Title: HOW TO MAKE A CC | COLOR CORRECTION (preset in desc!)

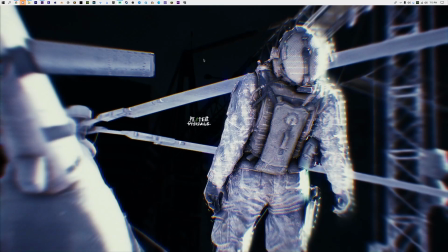yo guys what's up jester here today i'm going to be showing you guys how to make a cc or how i make mine at least hit the sub button if you haven't already it helps me out a lot and let's get right into this video so i have this edit here i made
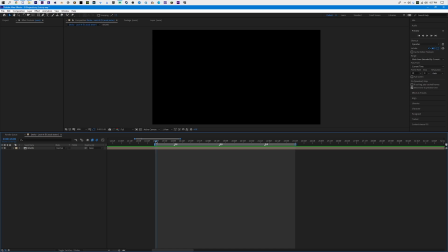it's mainly just sink and shakes and let me show you real quick one
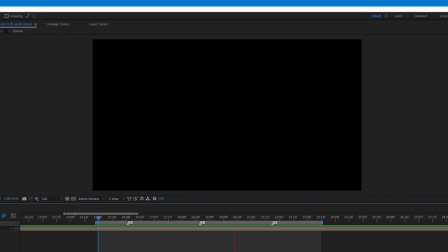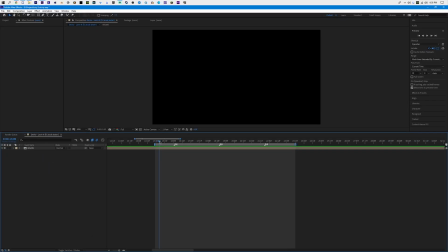thing i'd like you to notice is that it doesn't have color correction on it and i'm going to be showing you guys how to make that in this video so first things
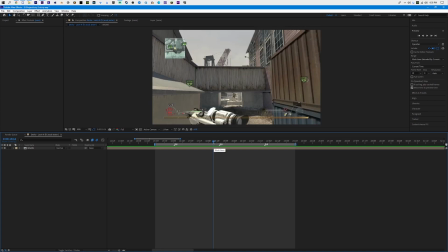first hit ctrl out why make an adjustment layer and put it above everything and basically what an adjustment layer does is
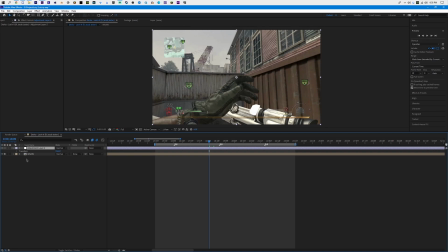it affects everything under it so any effect that we put on this adjustment layer it's going to affect our main comp or in this case mundane
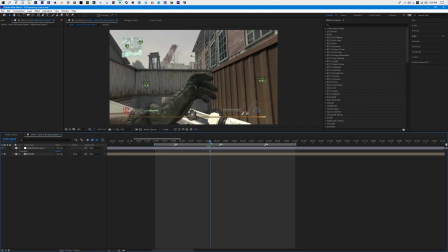i've adjusted my workspace to make it easier for you guys to follow along and see what i choose and put on my adjustment layer so let's start off by getting looks we're going to drag this on like three times and from there we're going to get a photo filter. Drag one of those on at the very top.
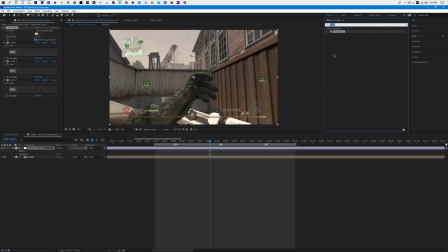And from there we're going to get curves. Put it at the very bottom. And then once you have all this stuff on, we're going to minimize all of them and then turn the effects off so we can't see them.
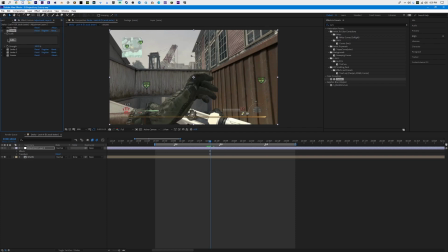So we're going to start with looks, the first one right here. Mainly what I do is I click edit. And then from here I go to color film stock. Now these are all the films that I recommend using. They're really easy to play with and it just makes making a CC a whole lot easier.
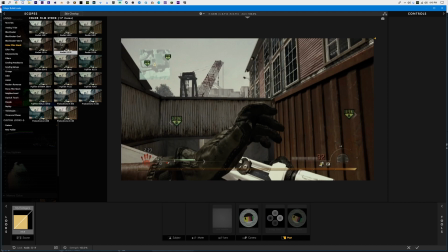So we're going to look through these, and we're going to determine which one fits our song the best. So I'd say the song has a more colorful feel, so maybe something like this, or even like this.
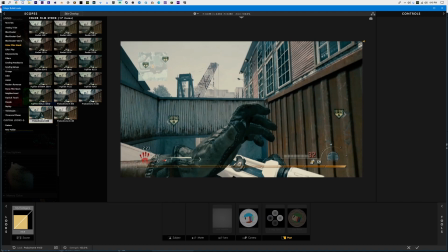This one's just a bit brighter. And yeah, this one looks good, so I'm going to click it, and then I'm going to go down here to the check mark to apply it.
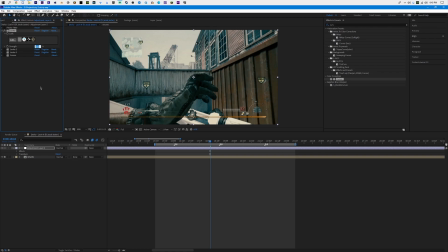As you can see, it applied it. Now what we're going to do is just adjust the strength of it, because I feel like it's just a bit too much. I'll put it to like 75, just dim it down a bit, get rid of some of the darks, and yeah, then we'll go on to our second looks so turn on the second one and then go to edit for that one now one thing that i do i know it's a bit weird
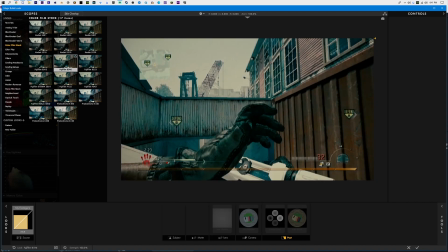is i mix films so now that we had that one i'm going to go to another one that's just a complete different color maybe
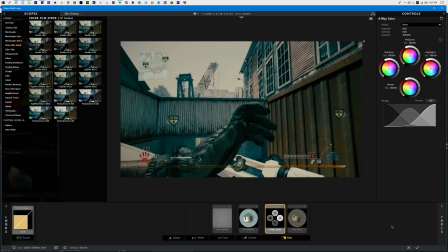one that even has more color like this one i'm going to click it click the check mark and now we have two films on the video i'm going to
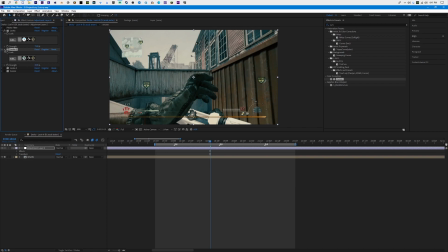turn this down to about like 20 and yeah now we get even more of a film look so far we just have film on our adjustment layer so i'm going to turn it on and off so you can see so
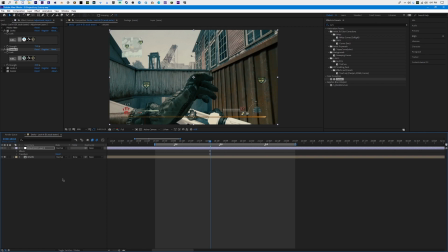yeah that's what i based my adjustment layers off of uh one thing that i'm noticing is that the top looks right here is a bit too harsh so i'm going to put that maybe to 60 turn it down even more and then from there we can go into looks three uh click edit
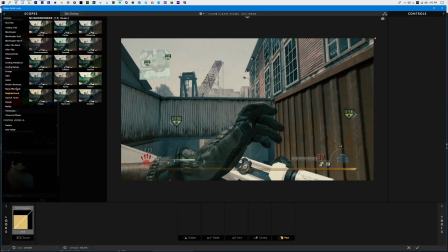and then we can go into any of these other preset menus and we can choose a random crazy color preset i recommend staying
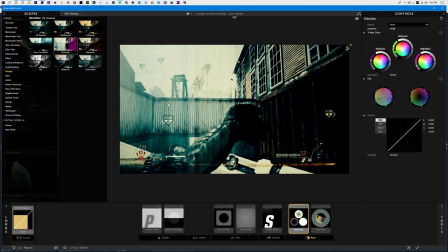away from like these flares because these never really look good so stay away from those i'm going to go into color play and let's click
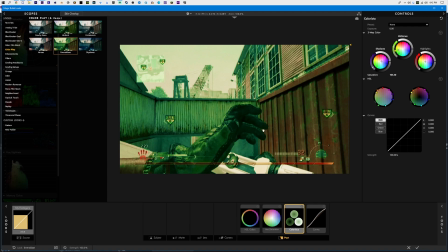Let's click this one. looks kind of cool you can see the saturation marks that looks kind of cool so i'm going to click the check mark and now i have that
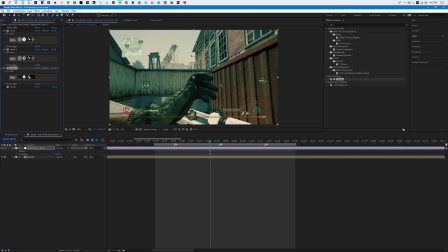on it turn it down a bit and now we got that little bit of now we have a little bit of greenness to it i think that looks cool so now we can go to curves and then i'll show you how this works too so basically how i explain curves is i make three dots on the graph right here and then from here these are your low ends like your darks
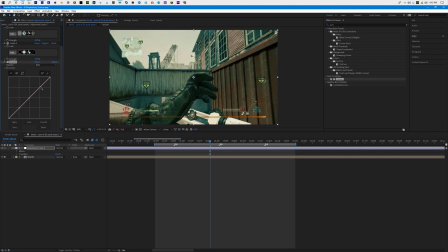and then i refer to this as a high end and this is like the lighter stuff in the background So yeah, basically, an easier way to think about this is just this is like your hands in the gun, kind of. And then this is like the sky and stuff. To fit this song in particular, I'm just going to make the low ends a bit higher.
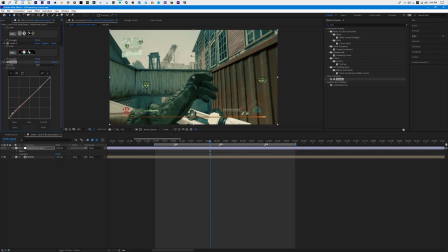Feel free to add as many dots as you want to get the perfect color correction. And what I'm going to do is take the high ends and make them a bit lower. Kind of match them up a bit. Something like this is good. Kind of just makes the image look a bit more flat. I know it kind of defeats the purpose of having film, but this will add up together for the end result. What I'm going to do now is drag on another curves under that one.
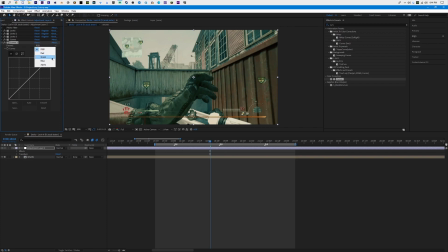But this time we're going to be adjusting red, green, and blue, different curves. So if I want my CC to be green, I'd be adjusting green. If you want it to be more blue, then adjust blue, and then red, you can adjust red. But I want my CC to be a bit more green. So what we're going to do is put three points again.